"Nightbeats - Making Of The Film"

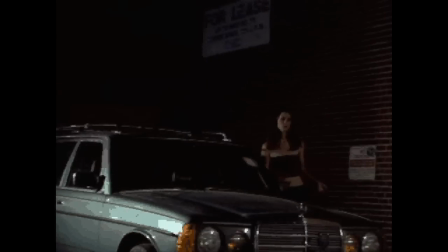[4:16]
You would do an entire scene, and then again I would expect some direction and get none, and then you'd shoot the whole thing again.
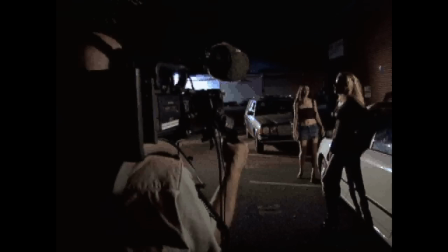[4:23]
And then again, I would expect you to say something, but no.
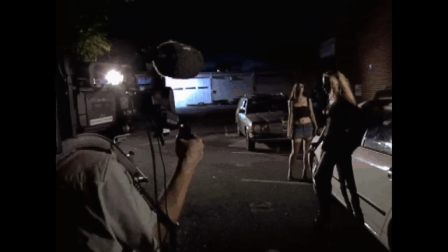[4:28]
And then you'd shoot it again. It was much more like real acting because it had to be spontaneous because you had to just keep doing it.
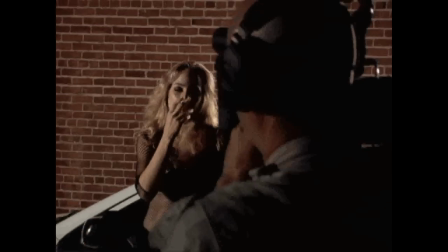[4:36]
And it was sort of terrifying too because I'm thinking, you know, I have to be doing something wrong.
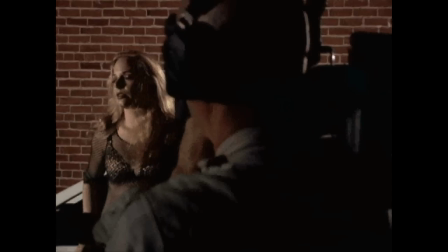[4:41]
There has to be something he wants from the scene. And then once I saw the footage, I kind of got it more.
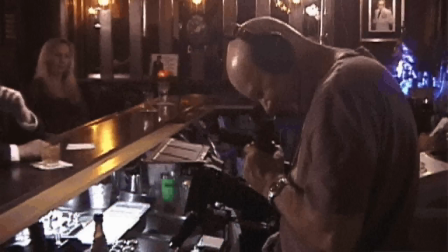[4:51] Anthony, whenever you want to go. Okay.
Most filmmakers in general don't know what to do with actors. I mean, actors are moving props as opposed to people that execute your story.
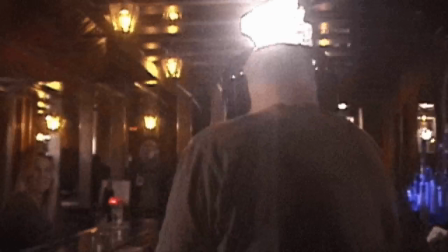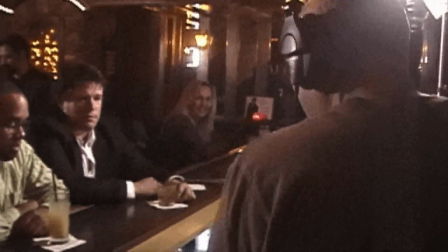[5:10] Wonderful. Okay.
I can't imagine a filmmaker who would trust the actors like you do.
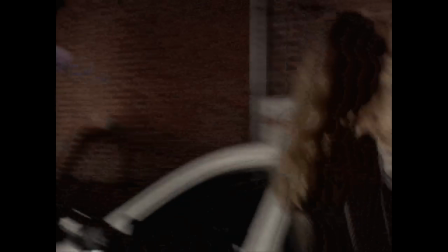[5:19]
Filmmakers, from what I've heard, have more control issues than you do. And I just can't imagine anyone saying, okay, do it.
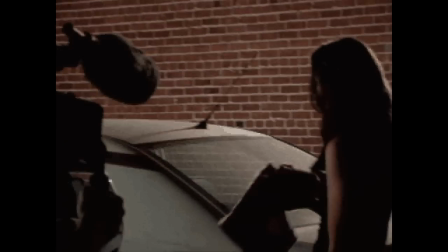[5:26]
Do it, you know, do it several times and that be it. I was really shocked. I had not seen Lori work
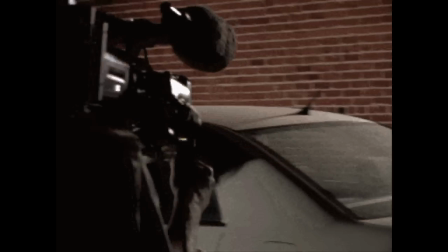[5:38]
since she had become an adult, since she had been in college, in a drama school.
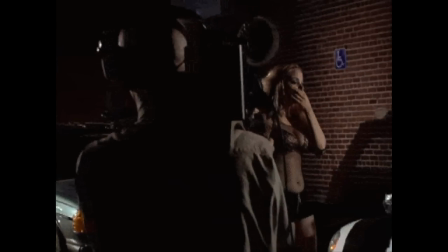[5:43]
I was absolutely blown away.
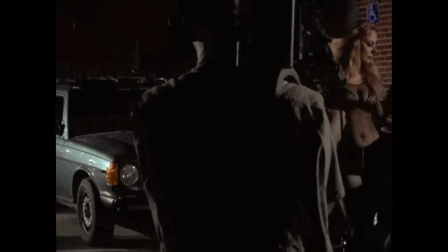[5:48]
She was just so strong and so believable and absolutely fearless.
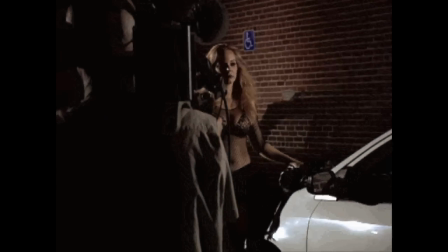[5:55]
She hadn't worked in a very long time. She'd been raising a child and paying the bills.
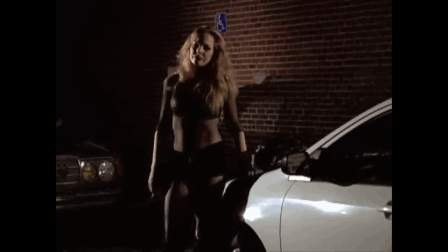[6:02]
To bring her back, to give her something like this, to open her back up, was just remarkable. It was remarkable to see the transformation in Lori and to see the strength, the incredible strength. I remember Mike sort of dragging his feet saying, I don't know how we can do this. I don't know, you know, it's all at night, it's a lot of location. I don't think we can get the clubs. And I said, well, let's try it.
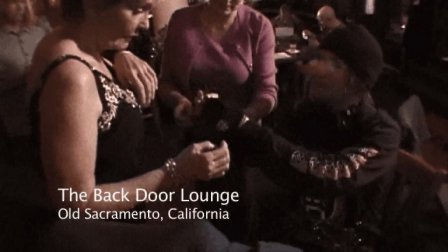[6:35] Where do you want it? I can do it. So up from... I want it right there on the inside.
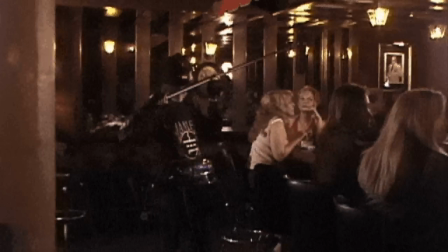[6:40] On the inside. Yep. I'm going to let this roll again. Okay, pull it up just a hair. Okay, I'm letting it roll. Quiet!
We talked to Jerry, who's the bartender, night manager there. And Jerry was absolutely wonderful. She was very supportive. She said, well, you know, we close at 8 o'clock on Sunday nights. You guys are welcome to come in, be ready to shoot when we close at 8. I'll close the door to the public. You can shoot for a few hours.
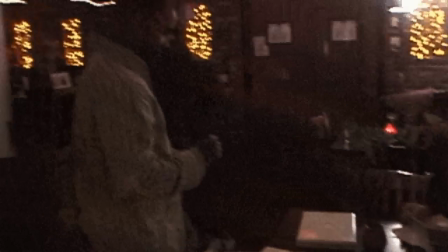[7:11]
So that's what we did. We would start shooting at 8 o'clock on Sunday nights.
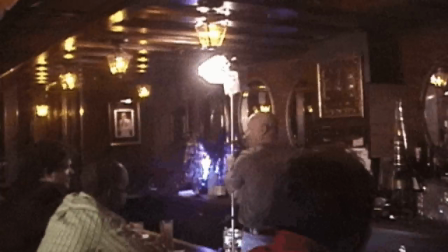[7:15]
We were there most Sunday nights, and we would shoot until 10 or 11 o'clock.
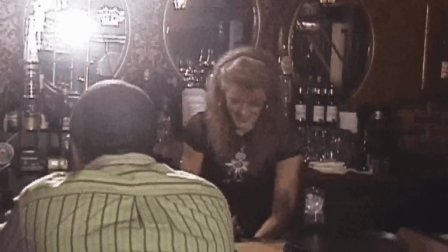[7:21]
Jerry was fabulous. Jerry would do whatever we needed her to do. She mixed drinks for everybody, so she got really good tips at the end of the evening.
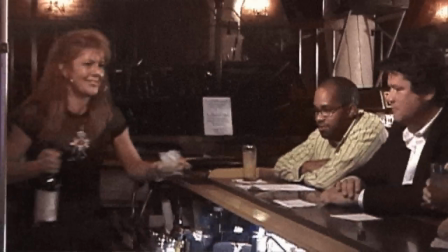[7:30]
She was there, always cheerful, always funny. We all fell in love with Jerry.
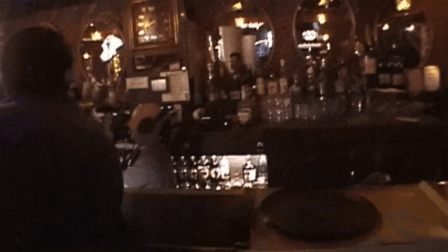[7:36]
The Backdoor Lounge and the management there and Jerry were just one of the reasons the film got made.
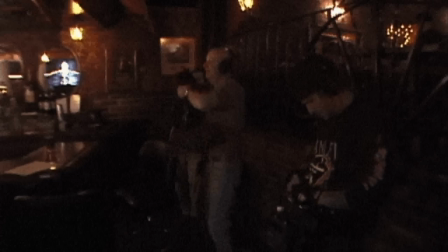[7:43] Great. Cut. Perfect. Okay. That was perfect.
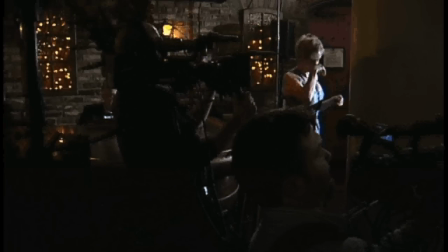[7:51] Quiet, please, everyone, if we can. And David, whenever you're ready.
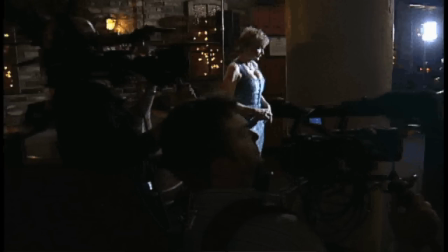[8:02]
The music, we did all in one night, all of the nightclub scenes of my character, the singer.
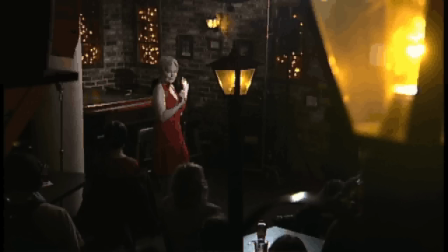[8:10]
We wanted it to sound very live. We wanted the music to sound like a live performance.
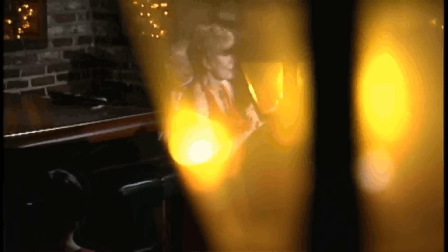[8:15]
So that's what we did.